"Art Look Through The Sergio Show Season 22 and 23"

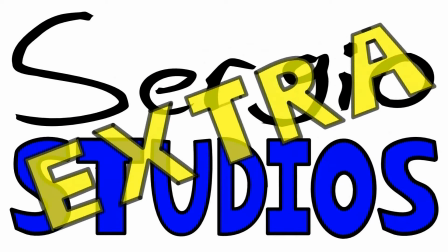0s
Sergio Studios. Extra. Hey everybody, how's it going?
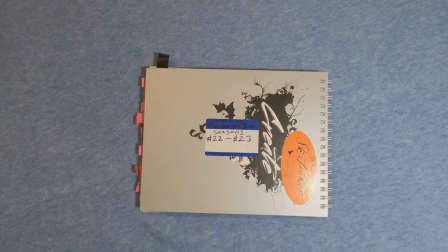5s
This is Sergio Dominguez with another art look through of The Sergio Show. This time, we're going to look through seasons 22 and 23.
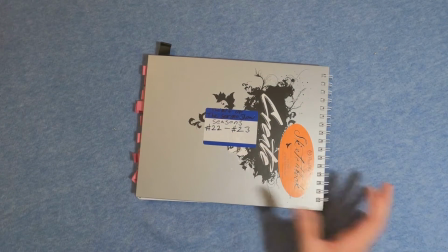13s
So, let's take a look.
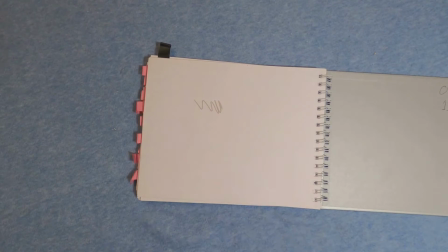19s
Alright, we have this scribble that I didn't make. Yeah, this came with the sketchbook.
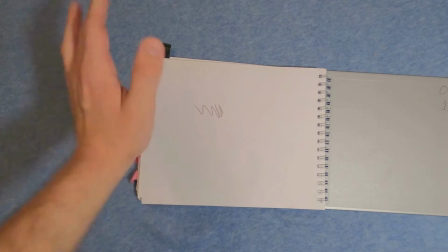24s
I didn't see it before. I don't know where this scribble came from, but there it is. There it is.
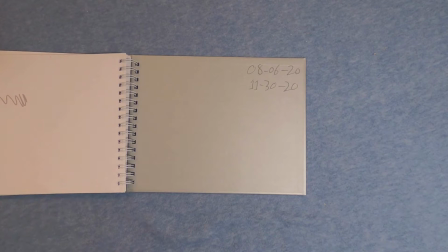30s
I left that alone and just went on to the next page. Okay, yeah, I started in
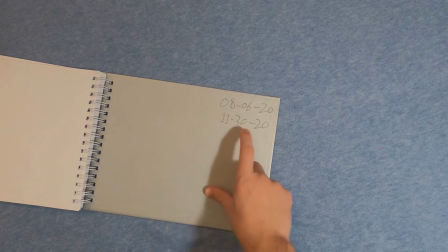37s
August 6, 2020, and I finished 11/30, 2020, so there's that.
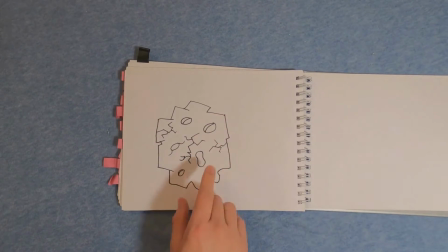43s
So let's see. Alright, this is a meteor for an episode of The Sergio Show with Dinosaur Sergio. This should be season 22.
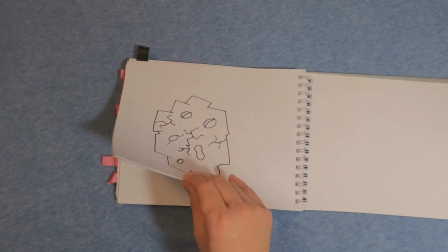54s
And, yeah, just a meteor, because for the episode, it's going to be,
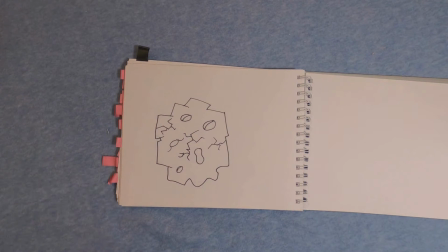60s
Dinosaur Sergio is in this world where everything's going to end. Oh my gosh, dinosaurs ending? I wouldn't expect it, but here we are.
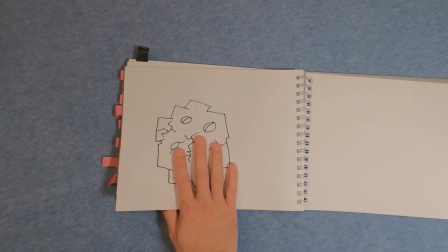71s
You know, random things would happen.
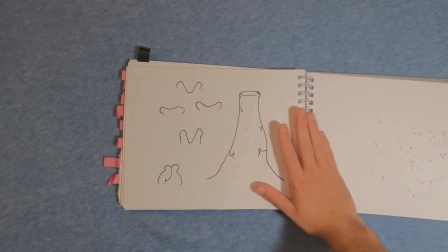74s
You know, like this, a meteor, volcano, but it would close its mouth.
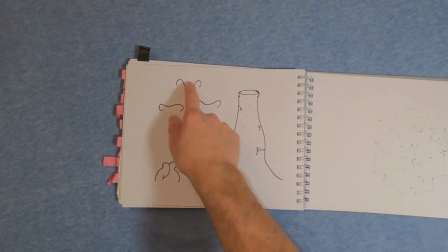81s
These are like the separate frames, so I would replace this. This frame, and then happy face.
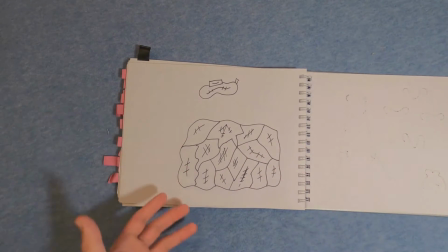88s
Oh, I would get sick, and I'm like, okay, if Dinosaur Sergio is sick in that kind of time period,
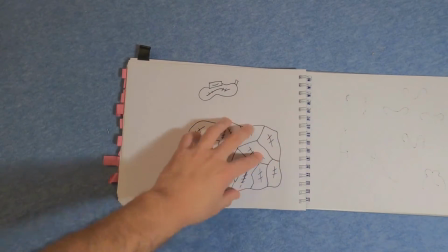92s
it should be with a leaf blanket and a leaf-like, pad?
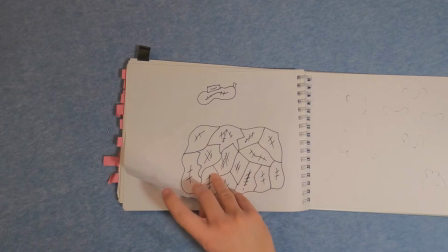99s
Like a heating pad for the head.
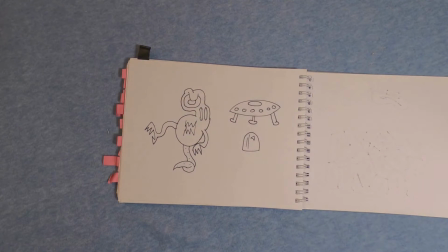106s
Oh, Martians. I just made a list of ways that dinosaurs have died.
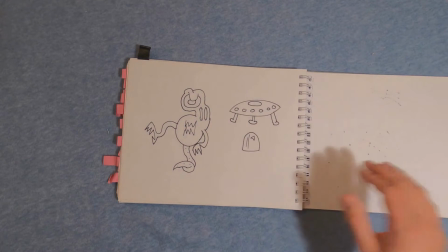112s
And theories and such, and I just did it like that. Drew it out and just played out.
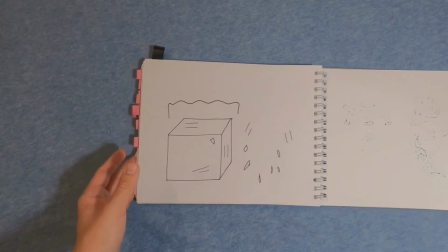122s
Oh, the Ice Age, a nice big ice cube.
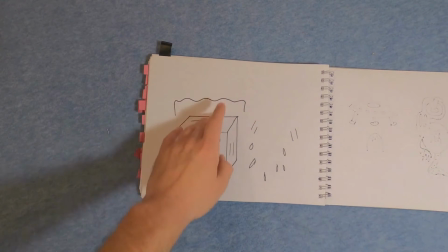130s
Ice cube melting. That.
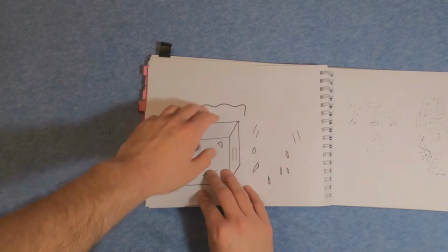135s
So there you go. Oh yeah, for this to melt in a very simple way, there was an animation masking effect for that.
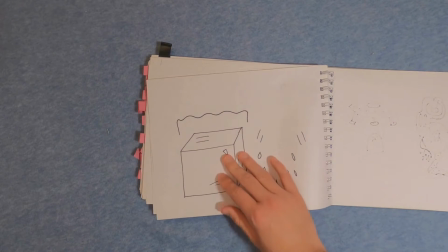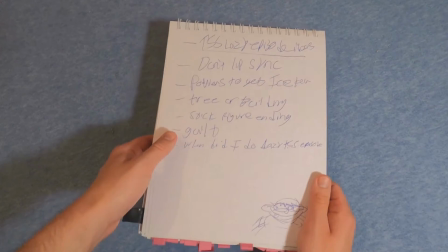151s
Okay, so this one. Oh, okay, so there was one episode.
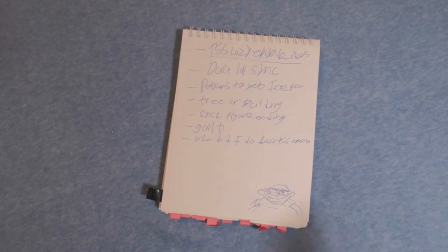157s
Yeah, I finished the season. As of this recording, I finished these seasons a while ago.
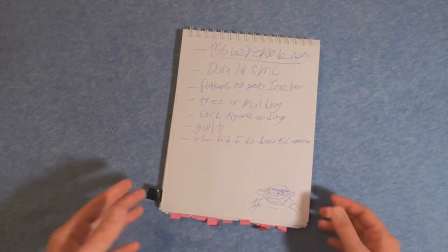162s
So that's why I'm just like looking back and seeing like, oh, okay. So there, a lot of things are coming back to me.
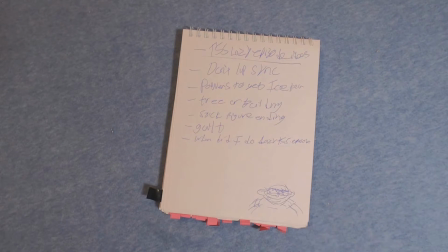168s
So,
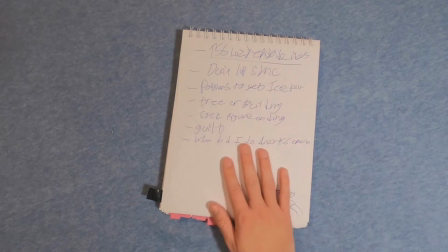172s
the Sergio Show lazy episode, I was like, okay, a quick lazy episode, what can I do in that episode?
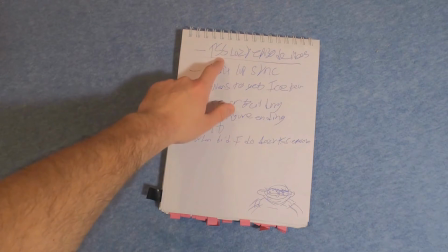177s
And I just improvised and just said these things and did these things, like,
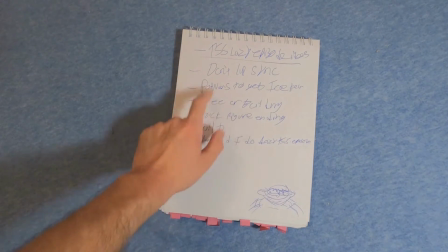183s
if it's lazy, I'm not going to lip sync, how about I use Powers of Ice Tea? And as you can see, I lazily scribble it out.
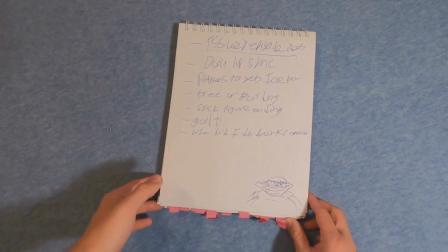190s
I need a little doodle of me.
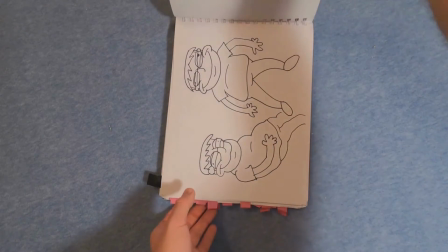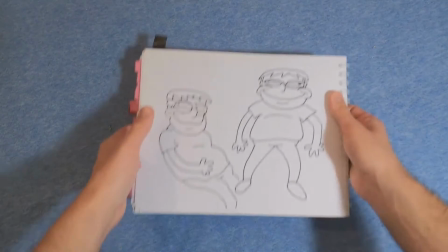198s
This one's nice.
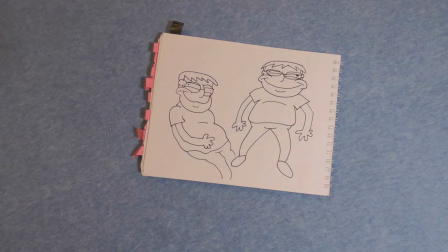199s
Yeah, and since this was, you know, Lazy Sergio, I want to simplify the animation, obviously, so it's just reduced to two drawings of me. Not talking or anything, just side view, front view of just me going, ah, a little deflated, a little tired, but I didn't want it to be too wrinkly deflated.
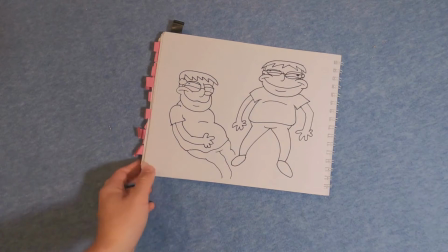216s
It really is like a nice, relaxed, chill form of, you know who? Me!
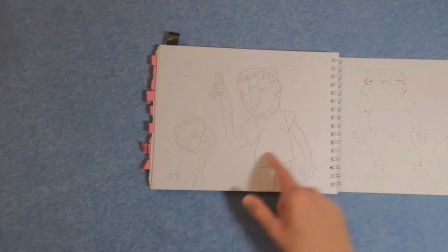226s
Alright, this is a rough drawing of one episode of what I'm going to do with my dog, Frankie.
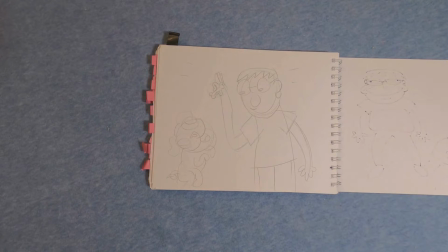231s
It's a cute, nice little pencil drawing. Like, oh!
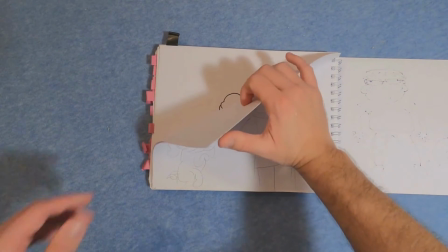238s
It's a nice little dog.
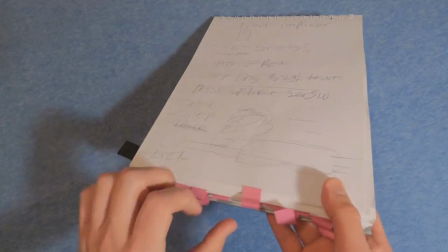242s
And by the sounds of it, I think I just ripped one of my drawings. Yes, I did!
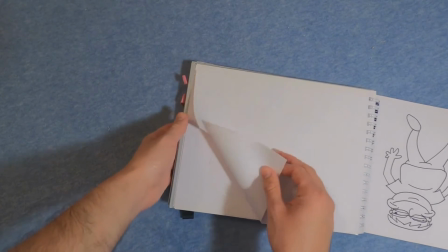248s
You are witnessing this here, folks.